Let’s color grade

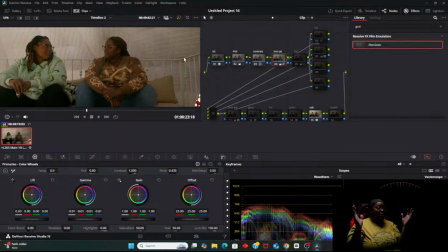I don't know how other what other way to explain that. Filmmaking is trial and error. That's exactly what it is. Trial and error.
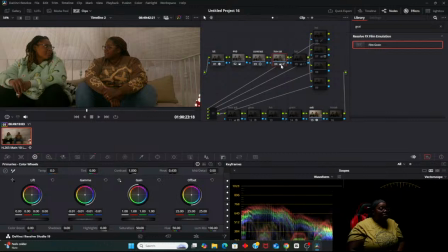It's trial and error. So then, like I said, the balance. I wanted plain white because the dome was plain white. It wasn't yellow. It was white. So yellow, boom, turn it down.
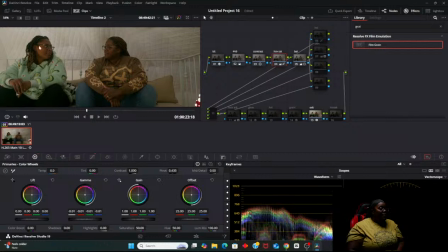And that also like turns down this from her face being so warm. Both of our faces being so warm like that. And still pops the brownness in our skin. The melanin in our skin pops out one time. Pop that background. Boop. Background white. Skin goes to normal.
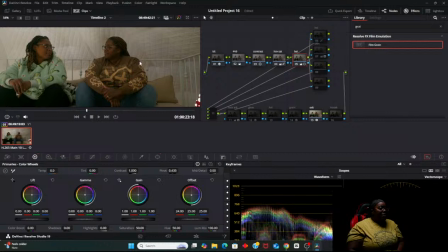And then I did some HSL, which, like I said, is the saturation. That saturation looks so damn good, y'all.
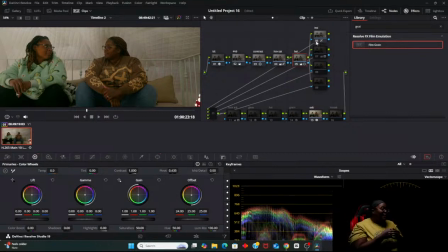Bruh. When I tell y'all the HSL is the master key right here. And if you want to know how to use HSL, I don't truly understand it as yet.
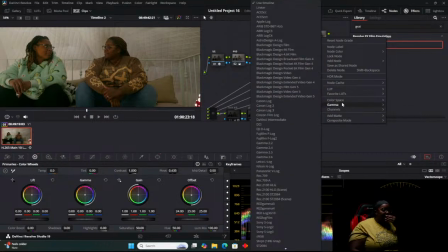I'm learning. What did I do for this? Color space. What did I do for this? Yeah, this joint is on HSL.
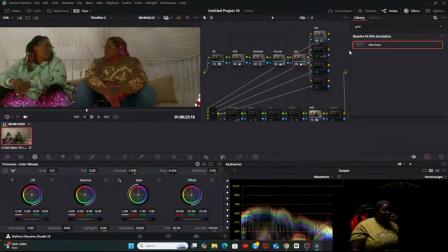Okay, no.
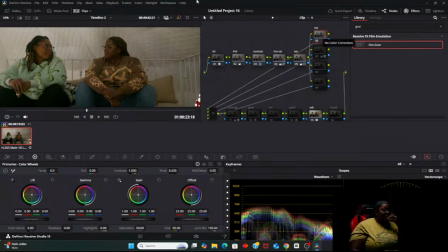Okay. So we go to HSL. And we're gonna do it again. For some reason, it did some weird shit.
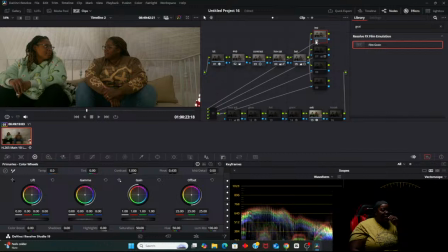Alright. Turn the channel off. Boom. And then we go to the camera. My color space. HSL.
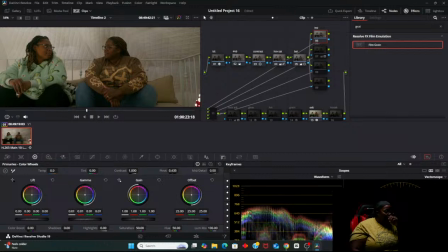So nothing too crazy though. Let's see, like one.
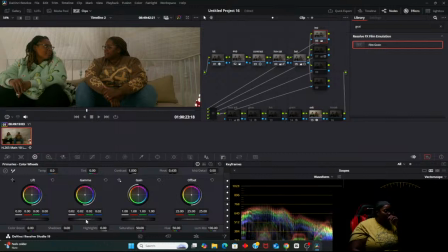I'm gonna go with two. I like how two is looking. I like how two looks. Yeah. Two looks good. Yeah. Two looks good.
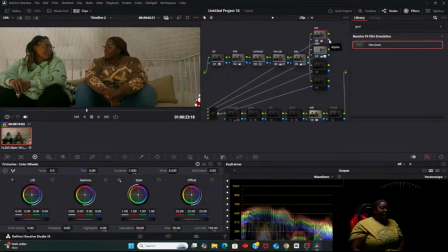Okay. So fix my HSL. Let's turn it off. I don't know why that came on, but yeah. So HSL, boom. It pops it. Boom.
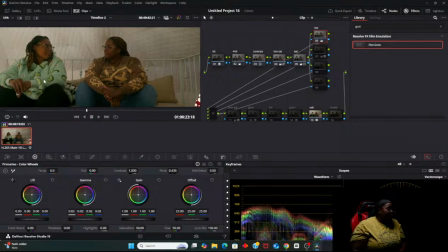It's bringing you that mint green that's supposed to be in there, and that brown right here. And now we are going to go into the skin. Okay, watch. See how that's low right here? Just watch.
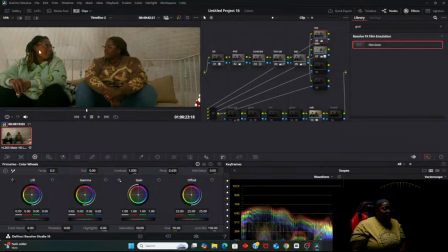I think that's so cool. And I like this because it gives the illusion that an actual light is on. Most people wouldn't like that for me. I'm okay with it.